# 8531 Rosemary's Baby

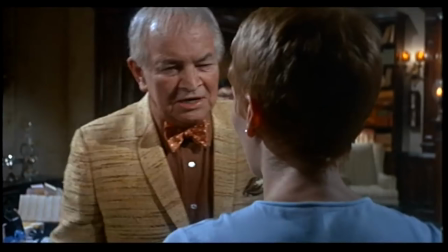Satan is his father, and his name is Adrian. He shall overthrow the mighty and lay waste their temples.
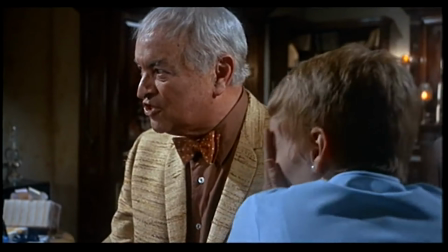He shall redeem the despised and wreak vengeance in the name of the burned and the tortured.
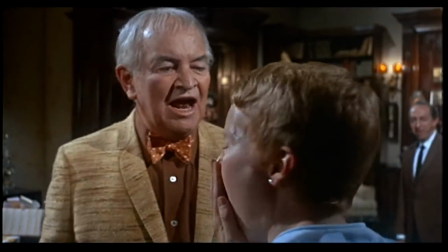Hail, Adrian! Hail, Adrian! Hail, Satan! Hail, Satan!
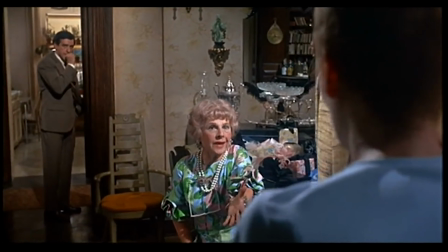He chose you out of all the world, out of all the women in the whole world. He chose you.
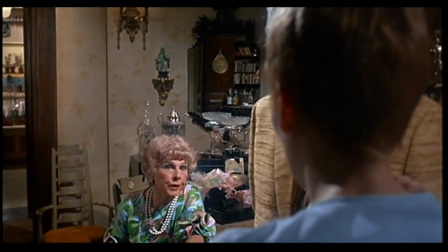He arranged things because he wanted you to be the mother of his only living son. His power is stronger than stronger.
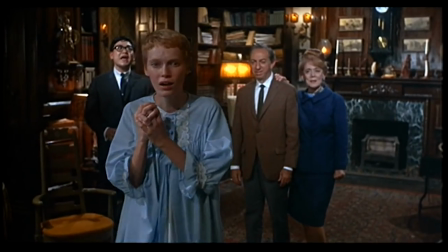Satan! His might shall last longer than longer. Yes, Satan! No!
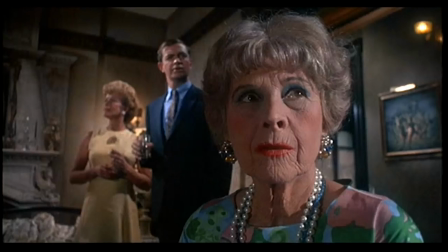It can't be! No!
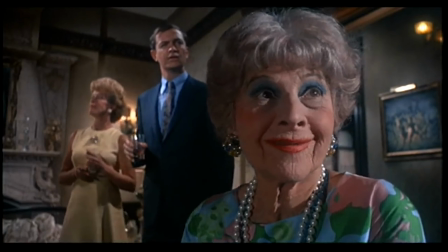Look at his hands and his feet.
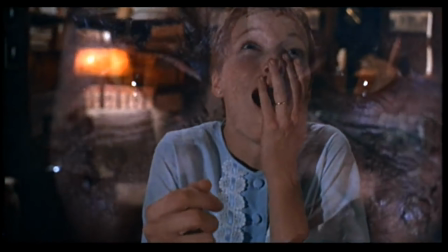Oh, God! God is dead! Hail Satan! Satan lives! The year
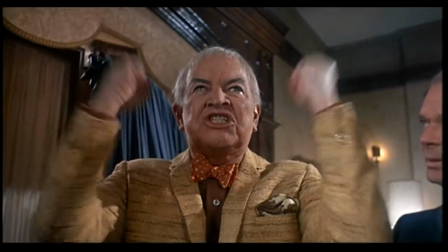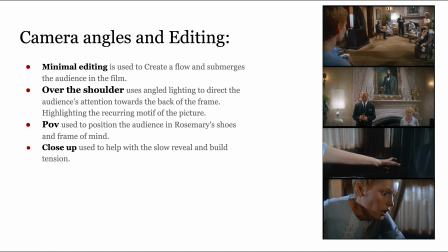In this scene, it is contextually revealed that Rosemary has harbored the spawn of Satan and her paranoia and fear was true. Throughout the sequence, Polanski uses minimal editing to create a flow. He uses shots such as an extended over-the-shoulder shot that develops into a mid to immerse the audience and maintain Rosemary as the subject of the scene.
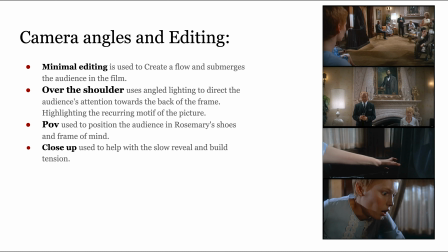A panning POV, which is used with the mise-en-scène to further immerse the audience by psychologically making them feel as though they are part of the scene. Polanski then uses a close-up shot as Rosemary reaches for the child as its slow build to the reveal is used to create tension within the scene as the audience eagerly awaits for the horrors to unfold.
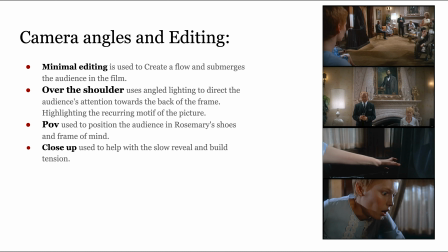Kushlov's philosophy is used here as it shows Rosemary's reaction, prompting the audience to connect the two images and associate them with the feeling of dread. The soundtrack amplifies this by its abrupt introduction with loud wails and seance sounds.
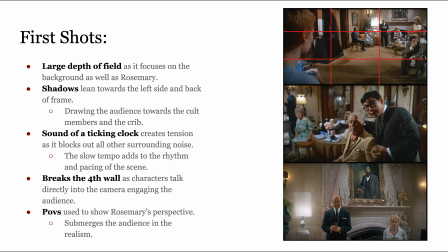Polanski shows a slow rise in tension in the first part of the scene as he slowly builds to the reveal with one long continuing over-the-shoulder shot that pans across the characters as they speak. The tension is brought up through the slow pacing of the unbroken shot. This shot puts the audience in the perspective of Rosemary with its use of rule of thirds and leading eye trace,
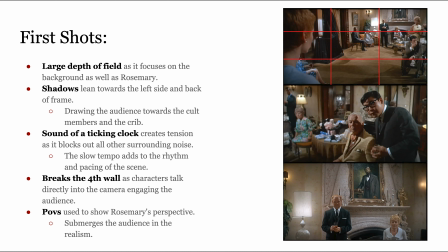positioning Rosemary towards the left-hand side of frame, giving the audience a clearer view of the scene. The use of lighting in the front of frame is also used to lead the audience towards the back of the shot, showing the full extent of the cult. The sound of a ticking clock is then used to add to the mise-en-scène and the atmosphere,
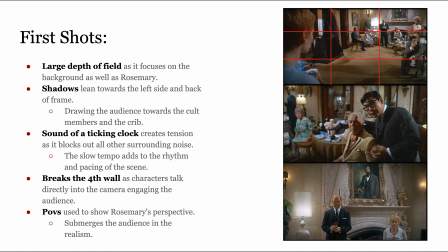as the constant ticking tempo is all that can be heard, creating a slow build in tension.
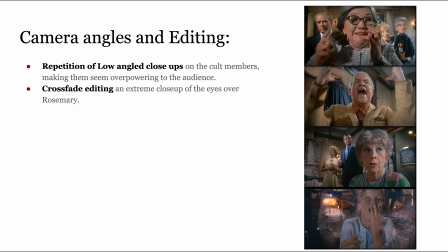In the sequence, a repetition of low-angled close-ups are used to make the cult members seem powerful.
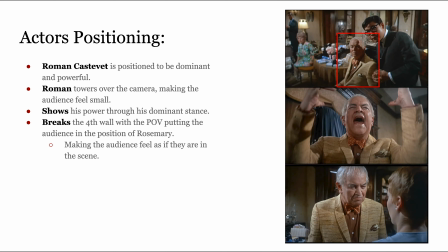In particular, Polanski uses mise-en-scène in the actor's positioning of Roman Castevet to make the audience feel tense, as he is positioned dominantly in both the first shot, where he is closer to the camera,
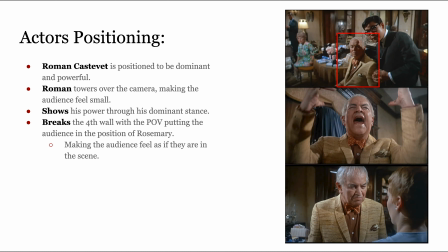creating a sense of intimidation, and secondly, in the close-up shot, where he is shot at a low-angled POV towering over the camera, making the audience feel immersed in the realism. Psychologically, this leads the audience to empathize with Rosemary and feel her sense of dread as she comes to terms with the climactic explosion.
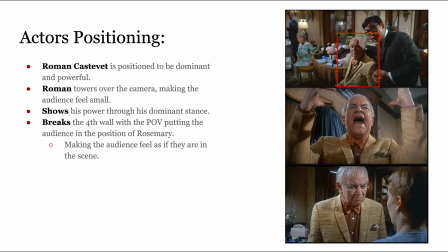This also enforces the lack of control Rosemary is shown to have, as she is unable to do anything and subjected to cower and fear as much as the audience.
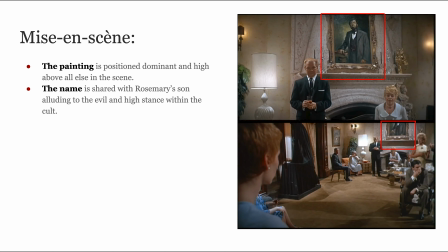A recurring motif in the mise-en-scène in this sequence is the background artwork, shown in the POV. It is used to physically represent the leader of the cult, Adrian, the name also given to the baby, as well as the male hierarchy of power,
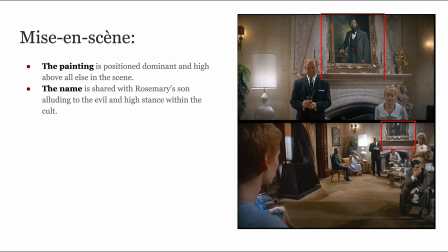as the painting is positioned dominantly above Rosemary and is shown in shots where she is overthrown by male dominance. Psychologically, the portrait portrays tension as it watches over Rosemary and the audience as they approach the crib.
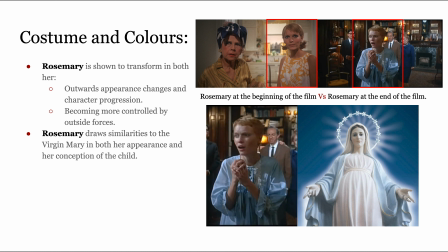The use of wardrobe and colour throughout the scene is used to contrast ideas and create a sense of suspense, as Rosemary is shown to be dressed in light blues, representative of her innocence, and depicting parallels to the Virgin Mary.
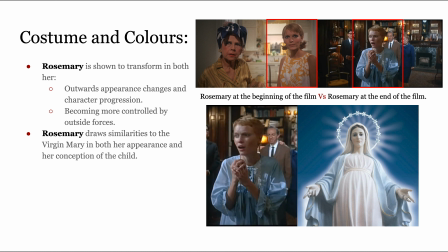Rosemary is increasingly shown in the colour of the Virgin Mary, blue and white, representative of her loyalty and purity, the Tate, 2016.
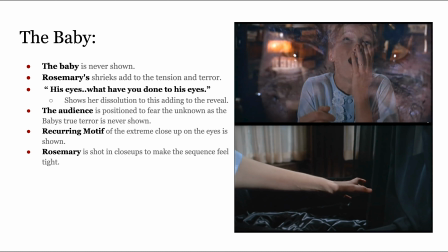This draws parallels to the crib, as the darker colour scheme is used to represent an externalization of the evil which it holds within. The camera enhances this idea with its slow build of tension as it slowly moves towards the crib.
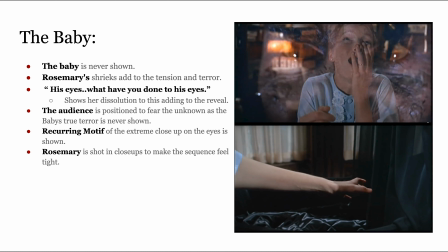Polanski quotes, "In analysis, I find everything is a detail. Whatever you do on the stage is working with detail. If you do not attach detail, you are just lazy." Through this use of wardrobe, Polanski creates a psychological association to enhance the slow build of tension as he embeds a deeper meaning to the mise-en-scène.
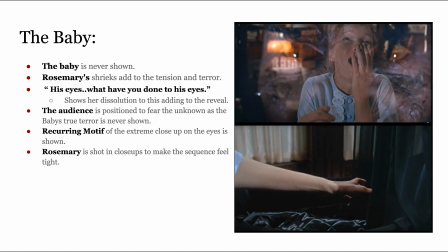The reveal of the baby, however, is never shown in the film and is instead alluded to in the line, "His eyes, what have you done to his eyes?" to co-extend what the audience has previously witnessed in the devil rape scene. This is supported when Polanski uses a crossfade to overlay the demon's eyes from an earlier scene,
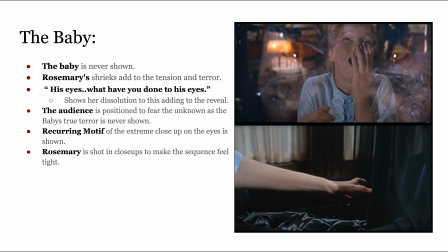prompting the audience to connect the two images with Kuslov's philosophy.
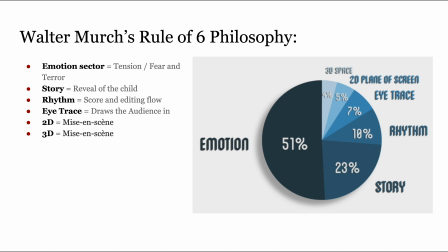Finally, Walter Merck's rule of 6 philosophy is used within this sequence, as the scene is comprised of 6 sectors. The tension, which makes up more than half of the scene and conveys an emotion of fear and anxiety.
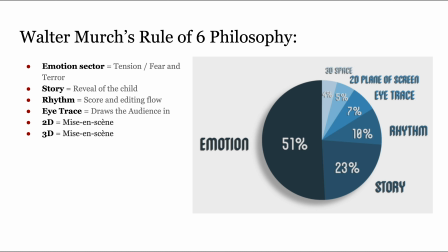The story, which is the climax of the baby reveal scene. The rhythm, which is used in both the flow of the scene and the music. The use of eye trace, which is used to draw the audience's attention towards the cult members and Rosemary's reaction.
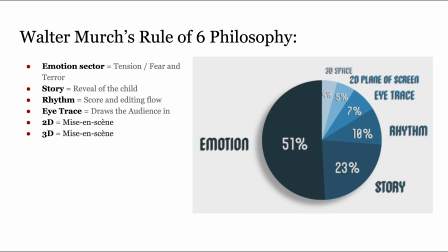And finally, the last 2 sectors, which are comprised of the 3D and the 2D space, which is occupied by the mise-en-scène on screen.
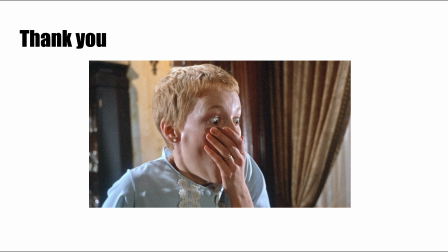In summary, Roman Polanski's 1968 film Rosemary's Baby is shown to use climactic techniques to convey a sense of anxiety, terror, and fear of the unknown through its slow build of tension depicting a realistic fear with the baby reveal scene. Thank you for listening.